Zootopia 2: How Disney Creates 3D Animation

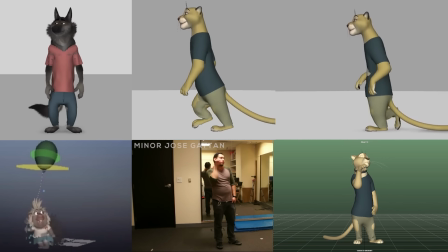(8:04)
Not all cycles will be used,
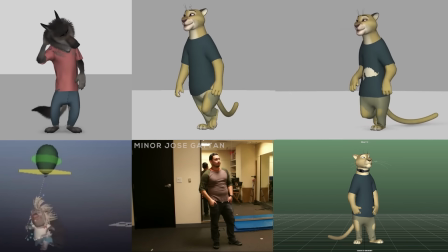(8:06)
but the creation of the cycles themselves also serve as a way for animators to test the rigs early on before production starts,
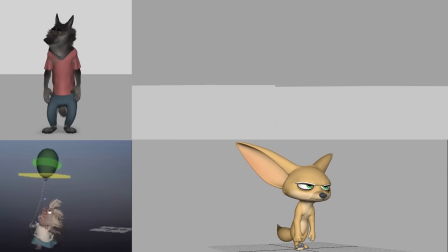(8:13)
and they can give valuable feedback to the riggers as they define the core movements of the characters as production starts to ramp up.
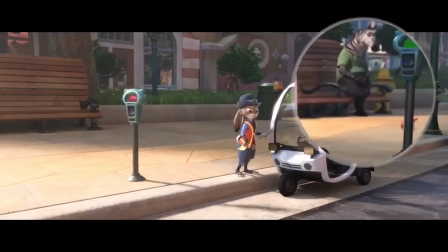(8:20)
There's so much attention to detail in these movies that even non-hero background characters are painstakingly animated to feel alive.
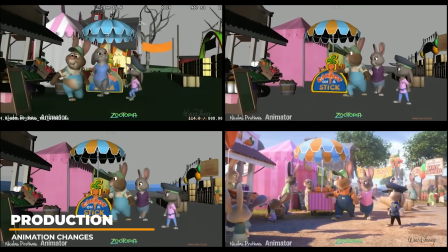(8:29)
Even if the first pass blocking follows layout closely, the final animation can still deviate to new acting choices to push character performances.
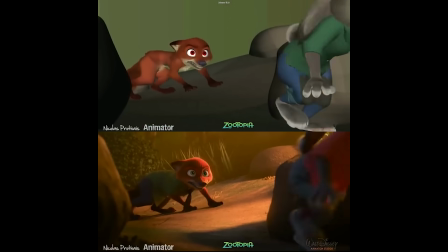(8:38)
Animators don't always work in step or rely on pose-to-pose with action-based shots.
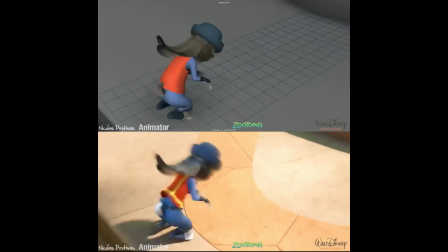(8:44)
Sometimes straight-ahead animation is used for more fluid, spontaneous, dynamic movements.
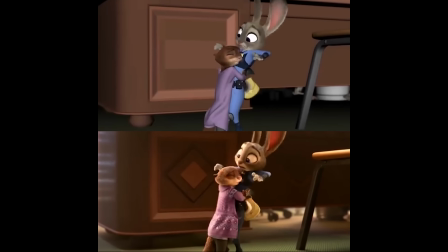(8:49)
When shots progress in production, animators will get additional notes and retakes to make performance changes that will give
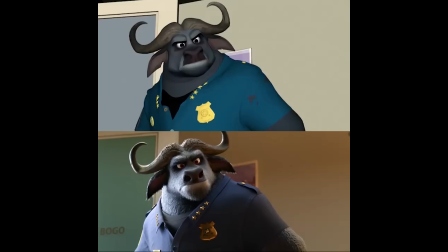(8:56)
the most emotional impact while enhancing genuine acting for the characters.
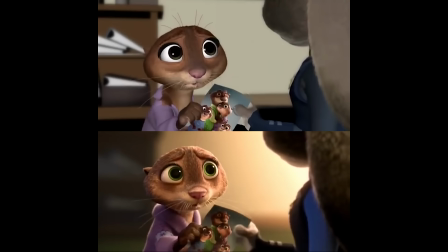(9:01)
It's also a common thing during early production for animators to animate to scratch dialogue while the final actors are still being cast.
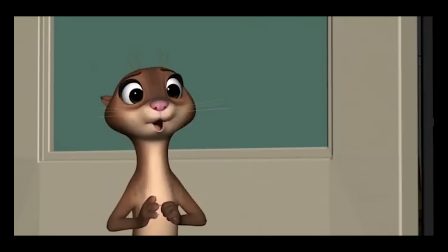(9:08) I'll find him for you. Oh, thank you.
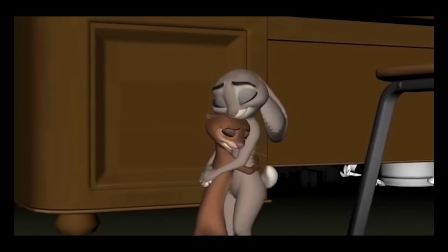(9:12)
Of course, this leads to performance and shot changes that the animators will have to alter or completely redo.
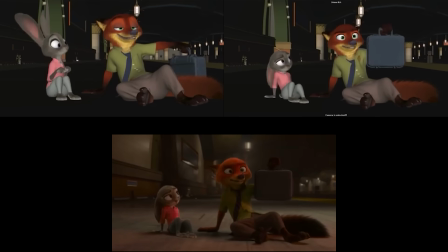(9:17)
And this is pretty common during the animation production process.
Yes!
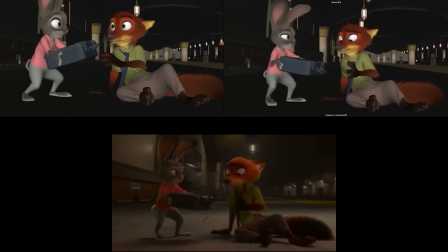(9:22) Ow. Come on, we gotta get to the ZPD.
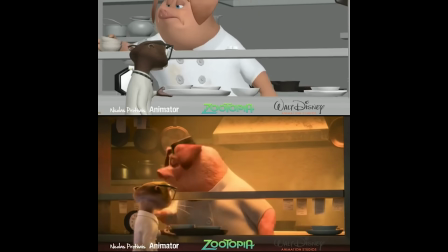(9:25)
Animators' goals obviously are to get the characters to act as closely to the director's vision as possible through their first blocking pass,
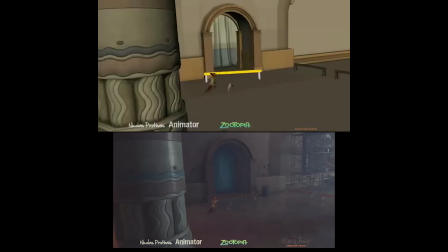(9:33)
address notes, and then polish the animation to final.
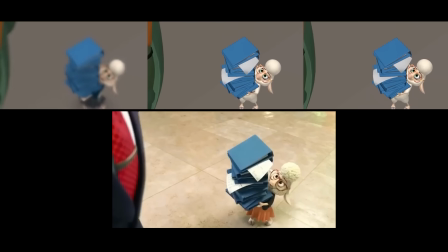(9:36)
But sometimes even a simple glance can require several revisions before reaching an approval from soups and directors.
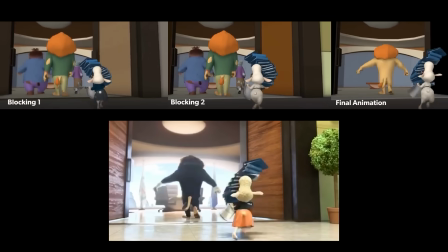(9:43)
There's a lot of reasons why this might happen, such as miscommunications, story changes,
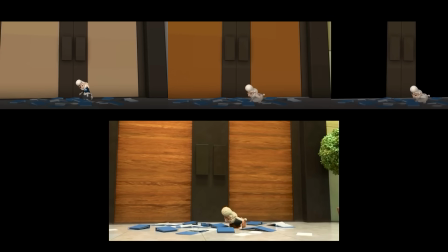(9:49)
dialogue changes, surrounding shots, or hookup shots requiring different performances or poses.
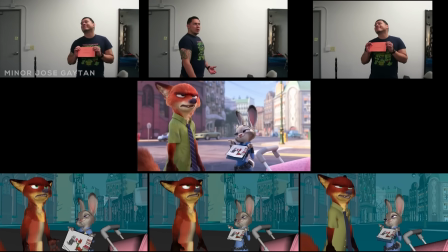(9:55)
or even simply just the director going a different route. All of these things can lead to animation change needs.
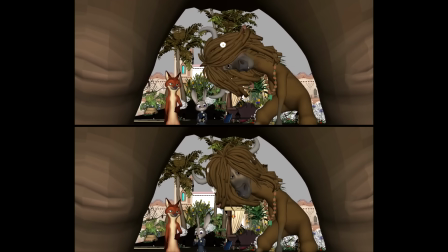(10:03)
It's a pretty common situation,
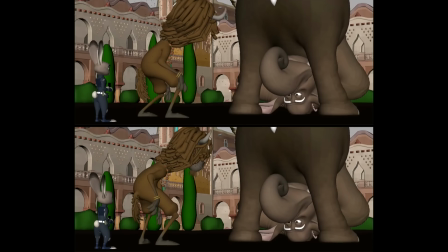(10:05)
and it's important for animators to detach themselves from the process and focus on what the production needs for the shots to work.
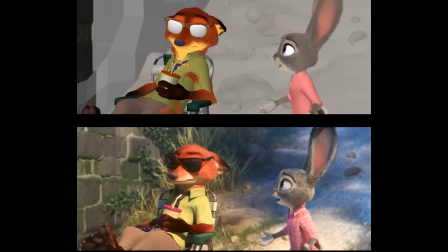(10:12)
Looking carefully at the layout and asking questions when the shot is assigned all help animators from going in the wrong direction early on.
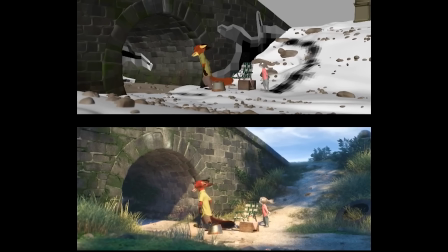(10:20)
This is also one of the reasons why 3D animated movies take so long to create and are expensive to produce.
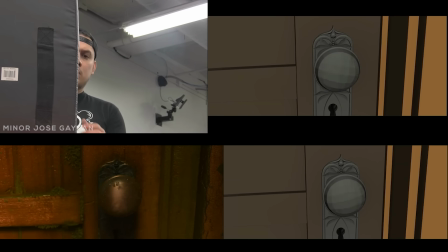(10:27)
For hookup shots,
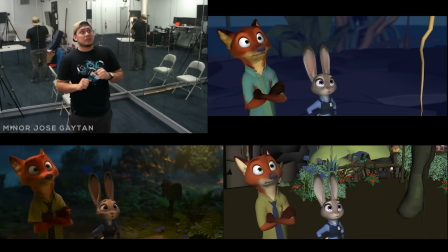(10:29)
continuity needs to be considered by animators when starting and ending shot sequences so that they can all blend seamlessly when edited together.
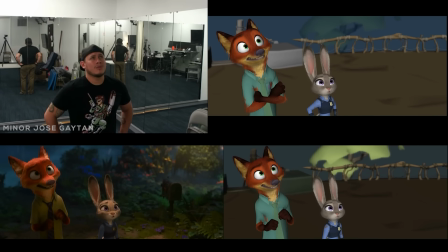(10:37)
Retakes and performance changes are common so that shots line up perfectly during cuts.
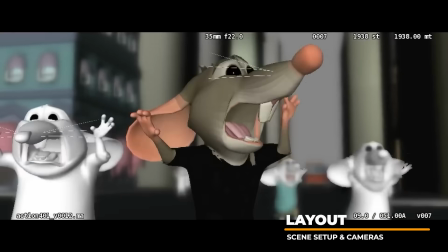(10:42)
If you're not familiar with the process of layout, it typically includes a bit of animation, some rough lighting, editing, and even modeling to block in a shot.
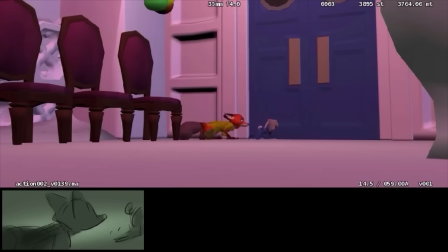(10:51)
Layout artists have to think about composition and camera animation that will enhance the narrative, and these elements are some of the most important jobs for the layout department.
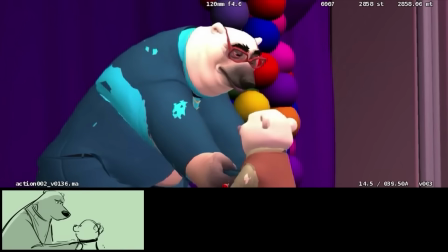(11:00)
Storyboards help layout artists visualize the shot in 3D, but it's not uncommon for layout to completely break away from the storyboards entirely with new story beats and ideas.
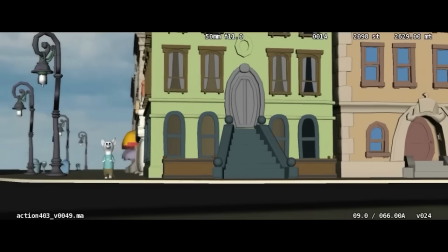(11:10)
Of course, there's times when layout will put together sequences and they end up not getting into the final movie.
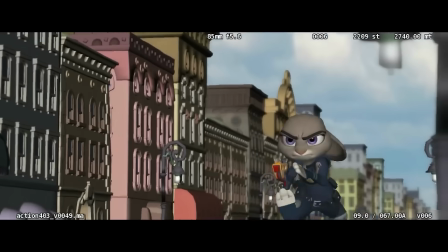(11:15)
Sometimes they are deleted entirely or just reworked.
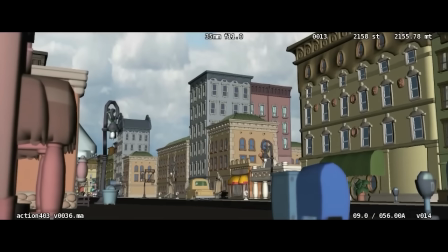(11:19)
It's also not uncommon for the camera style of early layout passes to be used for the final animated versions of the shots.
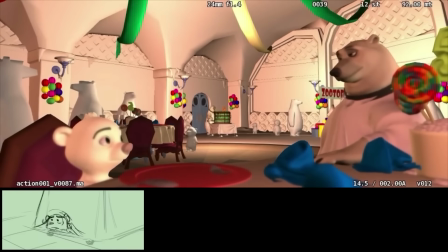(11:26)
What's fun about the layout role is it allows the artist to kind of explore a bunch of ideas at an early stage in production.
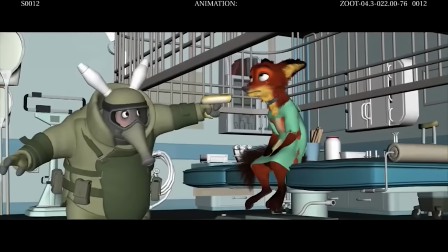(11:33)
Sometimes ideas stick and sometimes they're scrapped, and it's a very critical role in creating high-quality movie cinematography.
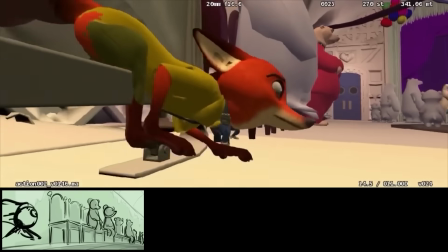(11:40)
Details like what lens, f-stop, and specific camera moves all help convey the right feeling and emotion for the layout stages.
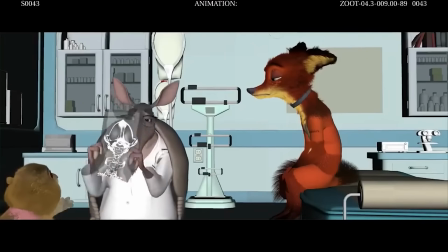(11:48)
This early stage of visual storytelling is pretty important to the animation process.
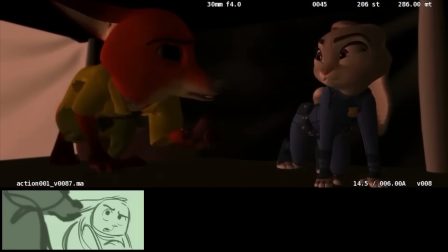(11:52)
The poses, animation, camera angles,
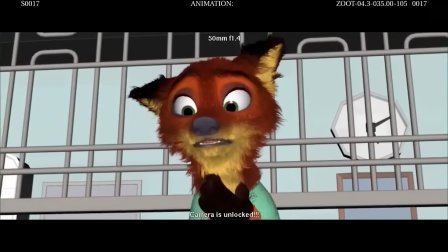(11:55)
and visuals are all used by the animators as a starting point to block in their version of the final animated shot performance.
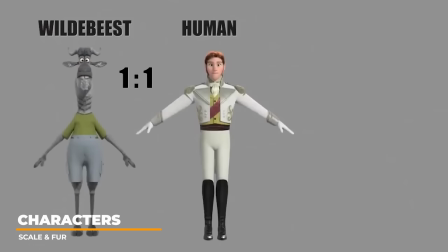(12:04)
Maintaining the true scale of the animals was a big challenge for character designers and also on the technical side as well.